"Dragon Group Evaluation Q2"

How effective is the combination of your main product and ancillary text?
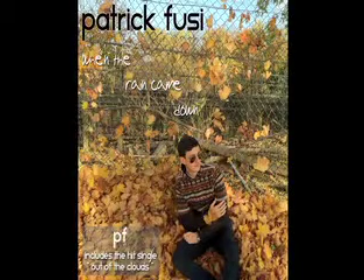[0:04]
We wanted to create a friendly and genuine personality to be portrayed through our front cover. We've decided to choose an image which includes leaves and our artist. We decided to use leaves because they're natural and they reflect a natural person.
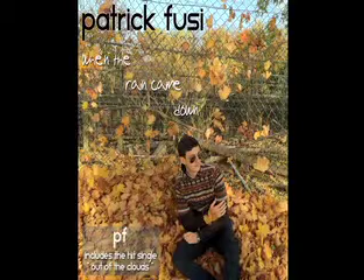[0:21]
We think the look suits his genre of music as a singer and songwriter with natural and kind surroundings. We find our artist appeals to most ages. It's not over the top, so it still has a link to older audience members, but it's not so dull and boring to take away from our young audience.
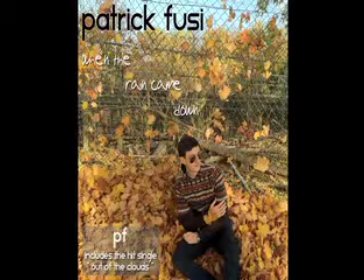[0:38]
Crouching down and playing in the leaves shows and creates a fun image. It's not too serious, which could push away the audience members. Positive connotations. We've used positive connotations which focus on the personality as well as the music he writes. In terms of our music video, there's lots of connotations you can take from that.
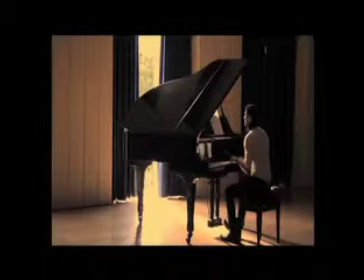[0:57]
First of all is the dress code. It's quite formal but also quite relaxed with the scarf and no jacket.
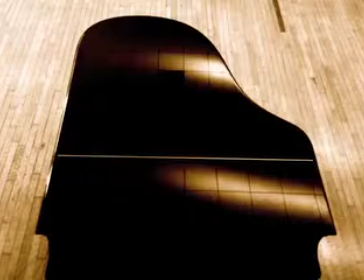[1:02]
We've also got lots of props such as the piano, which suggests quite wealthy and quite luxurious as well. The positioning of the camera with lots of close-up shots,
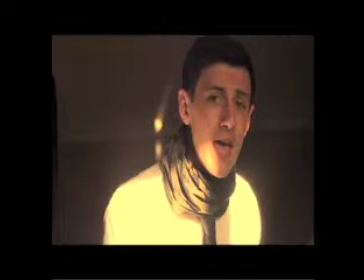[1:12]
which shows that he's perhaps performing to the artist and he's got a sense of relationship with his audience. We have various pictures of him throughout the video. We've got the video and the digipack. He's wearing sunglasses in some and is not in others.
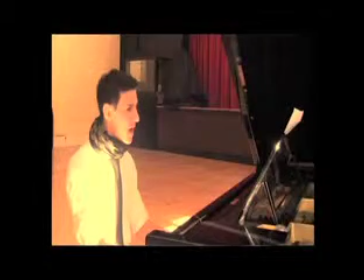[1:31]
In the video, we decided for him not to wear sunglasses. This was, we felt, to create an emotional link to the audience.
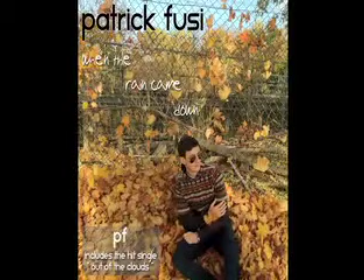[1:38]
Whereas on our front cover, we have him wearing sunglasses. This gives him a kind of cool look, which appeals to our younger audience. For our font, especially on our front cover, we've created it to be quite playful, not too serious, as it adds a bit of a fun twist, reflecting the artist's personality.
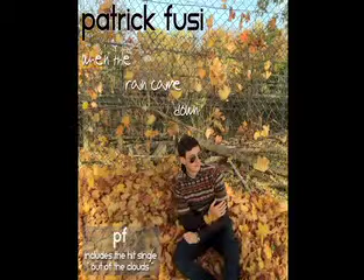[1:57]
His image, we've dressed him in fashionable clothes, with colours which relate to the leaves around him, so quite autumnal colours, and added a mysterious look with glasses.
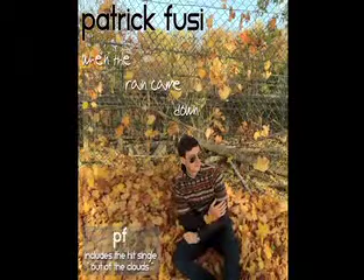[2:12]
We think it's quite similar to the style of James Blunt's font. This is a serious singer-songwriter.
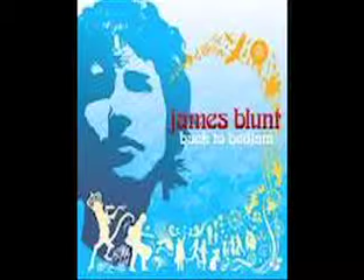[2:19]
He has a fun feature with his writing being in the 60s psychedelic font.
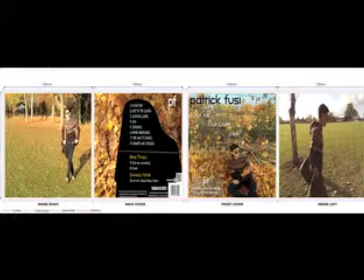[2:24]
In terms of our three products, between our video, our digipack and the advert, we've used the same font throughout all three.
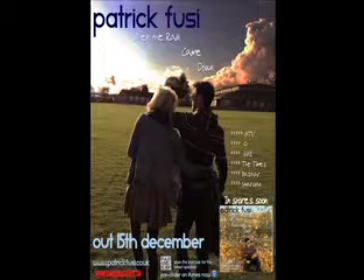[2:32]
We've used the same sort of dress code throughout all three of them. We've made it all about our artists pretty much, which is what singer-songwriters do. They've got that personality that links throughout their whole artist image. Yeah, we've used him, the position size, we've used him in the centre, using the rule of thirds. We've ensured that he's always in the centre.
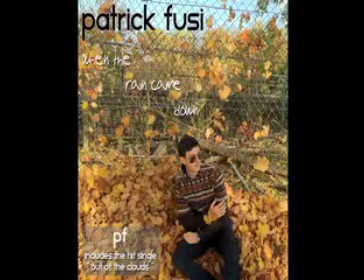[2:51]
The audience, if they look, they'll look straight at him, which is obviously what we want. Yeah, the colours we've used are warm and autumnal. It adds to a sense of coziness to his image, implying his music is easily listening and mellow, reflecting on the season.
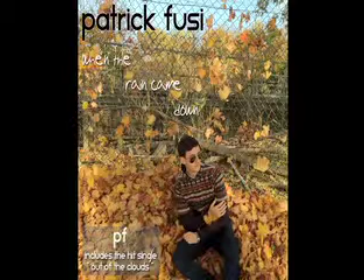[3:07]
Again, on the composition, using the rule of thirds, our artist is slightly off centre, but still central. The title's in the top left, and the artist is in the bottom middle centre.
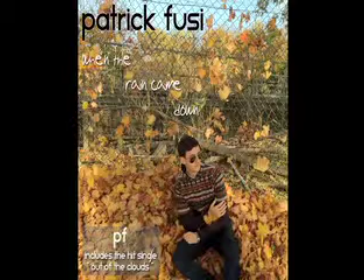[3:22]
It keeps two conventions totally separate, so they don't take concentration away from each other. Both are noticeable in their own right instead of blending in together. There are various similarities throughout all of our different texts.
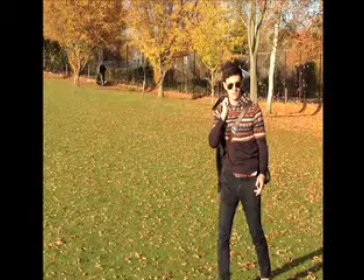[3:37]
We've ensured, obviously, that we've said before, he's wearing fairly similar stuff. He's formal-ish, he's smart casual, so he looks approachable, but not too unfashionable, I guess.
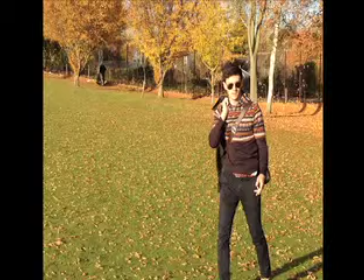[3:54]
We have also ensured throughout that he's wearing the same kind of stuff, and yeah, using the same props, exactly like that.